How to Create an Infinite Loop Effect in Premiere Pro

Hey, what's going on guys? So recently I got my hands on the new Ajuin Crane 2 S. It's the newest gimbal from Ajuin and it's the successor to the classic Crane 2. I've been using this gimbal for the last few weeks now and I used it to create today's effect. First I'm going to go over how I created today's effect and then go into what I like and what I don't like about this gimbal and hopefully it can help some of you out if you're looking to purchase your first gimbal or maybe upgrading from an older one. But okay, with that being said, let's jump into how I created the effect.
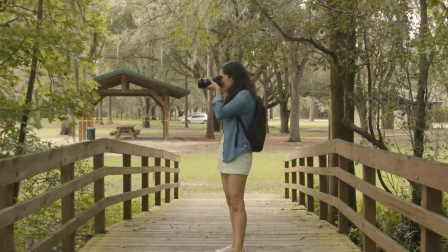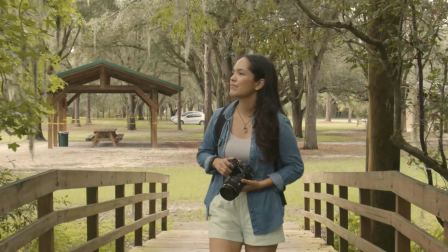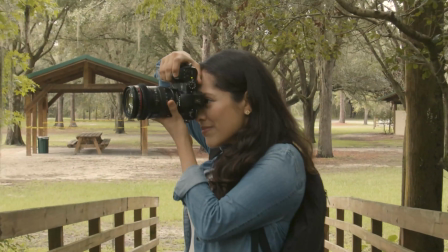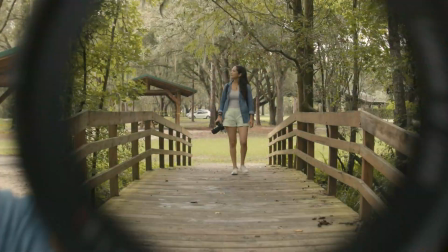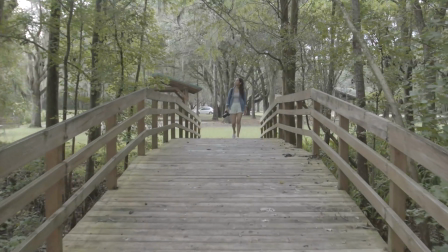66s
So for this effect, I shot one clip and I used the Crane 2S to get a nice and steady shot.
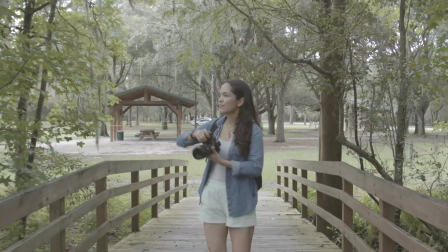71s
I slowly walked forward until I got as close as possible because I wanted it to look like my camera is passing through the lens of the camera that my wife is holding.
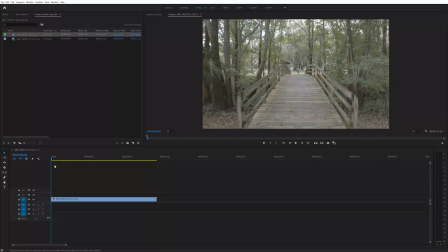79s
And this is the only clip that I shot since I'm going to loop the footage for this effect. So I was able to create this effect completely inside of Premiere and it's actually super easy to do.
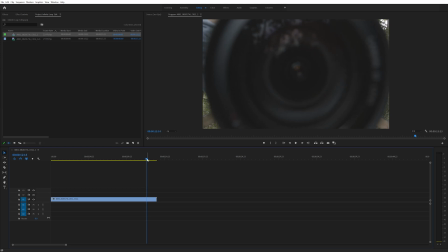87s
With the footage in a new sequence, I trimmed it to end right when the lens of the camera was facing me and was as close as possible.
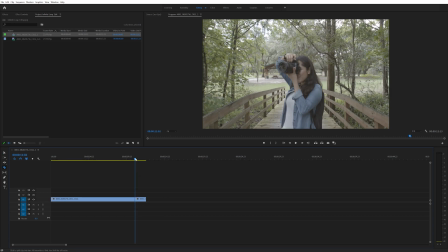94s
Then I made a cut in the footage at the point right as the camera started to turn and face me. Then I selected the shorter part of the clip and made a circular mask inside of the lens.
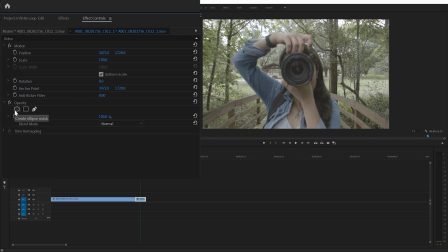103s
I did this by going into the effect controls and under the opacity tab I selected create ellipse mask. Then I checked the inverted box and turned off the mask for now so it's easier to adjust it. Next I adjusted the mask to be slightly smaller than the inside of the lens.
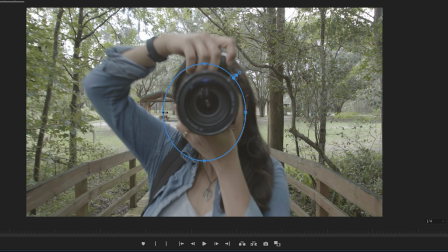117s
If you hold down shift on the keyboard and move your cursor slightly to the outside of one of the side points on the mask you can click and drag to resize the mask.
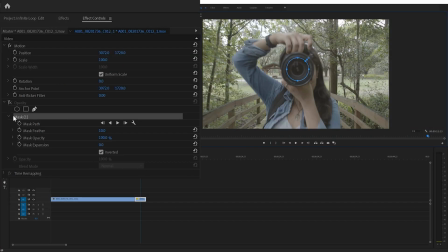125s
After I had my mask positioned where I wanted it I made sure to turn on the mask path stopwatch and then went through and repositioned it to fit inside of the lens.
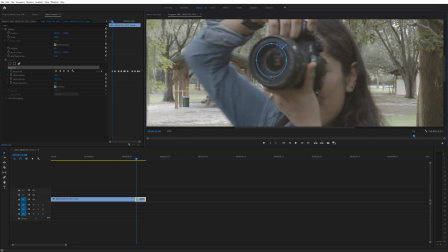133s
And I didn't have to do this for every frame I only had to do it for about every three or four frames so it didn't take that long.
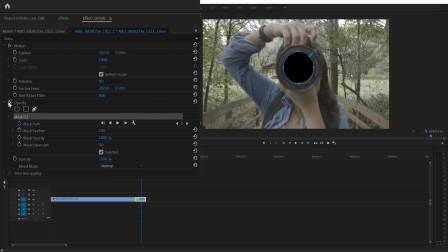138s
Once I was done with the mask I went ahead and turned it back on and now the glass part of the lens is masked out. I also increased the feather on the mask to about 100.
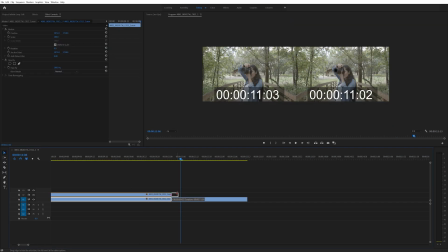146s
Then I duplicated the longer part of the footage and extended the top layer to go about 5 frames over the shorter part of the footage.
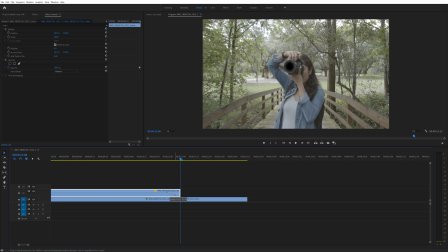152s
Then I keyframed the opacity on that top layer to go from 100% down to 0 over the course of those 5 frames. I did this so that the mask fades in and doesn't just pop up on the lens randomly. Then I selected all of the footage, right clicked, and nested them together.
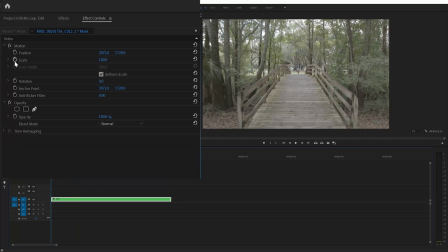167s
Next, I went to the beginning of the nested sequence and made a keyframe for the scale at 100%.
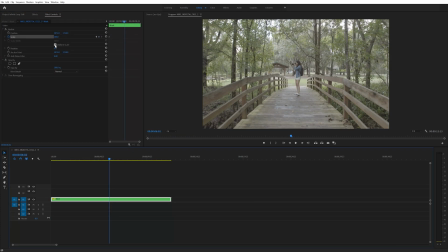172s
Then went to about the halfway point and created another keyframe for the scale, this time at 120%.
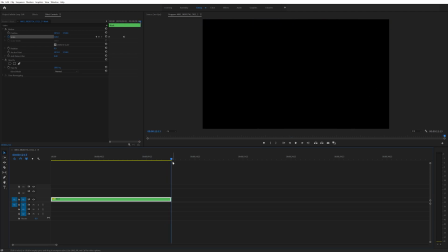177s
And then went to the end of the clip, making one last keyframe. In this one, I increased the percentage of the scale until the lens of the camera was no longer in frame.
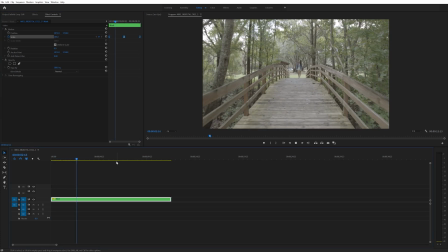186s
I did this so as I'm pushing in with the gimbal, the footage is gradually increasing in scale and isn't that noticeable.
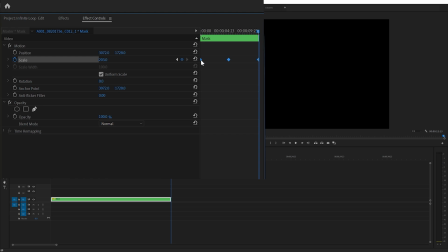192s
I also came up and selected all three of those keyframes, right-clicked, and selected to turn them into Bezier keyframes.
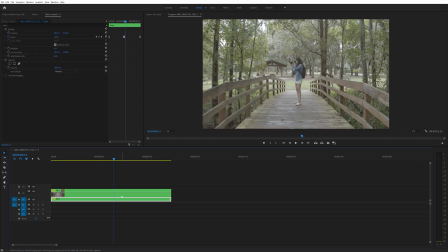198s
And now when I play this back, it looks like the camera travels through the lens. After that I duplicated the footage and dragged the bottom layer over so it starts at the same time that the mask starts.
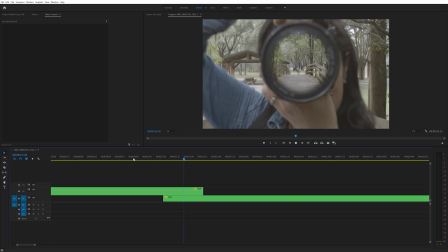207s
And that's pretty much it. That's how I created the main part of the effect. I did quickly add on one finishing touch.
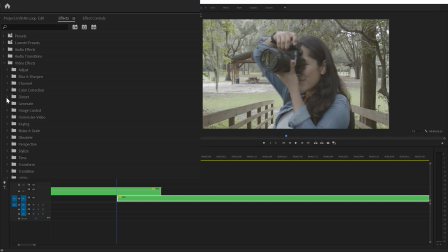213s
I opened the effects tab, went into the distort folder, and added the lens distortion effect to the bottom layer.
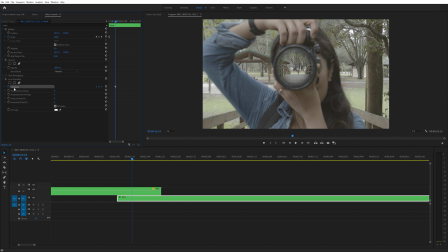219s
Then I increased the curvature to 100 and created a keyframe.
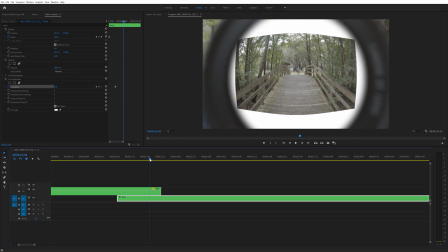222s
Then as the camera pushes through the lens I brought the curvature down to zero creating another keyframe at that point.
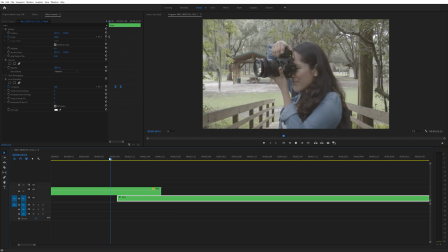228s
And this just makes it look as if the footage had a distorted look to it as if you're viewing it through a glass
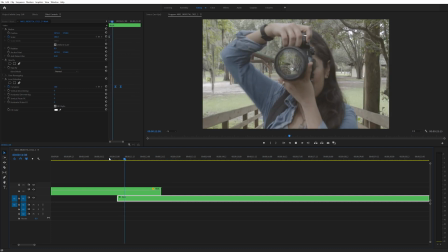233s
lens and then that distorted look fades away as the camera pushes in and passes through the lens.
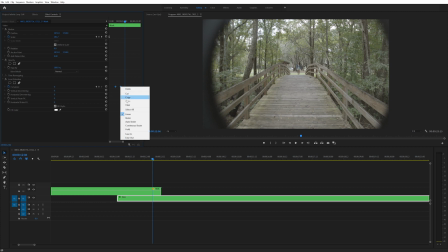238s
And then I selected both of those keyframes, right clicked and turned them into bezier keyframes.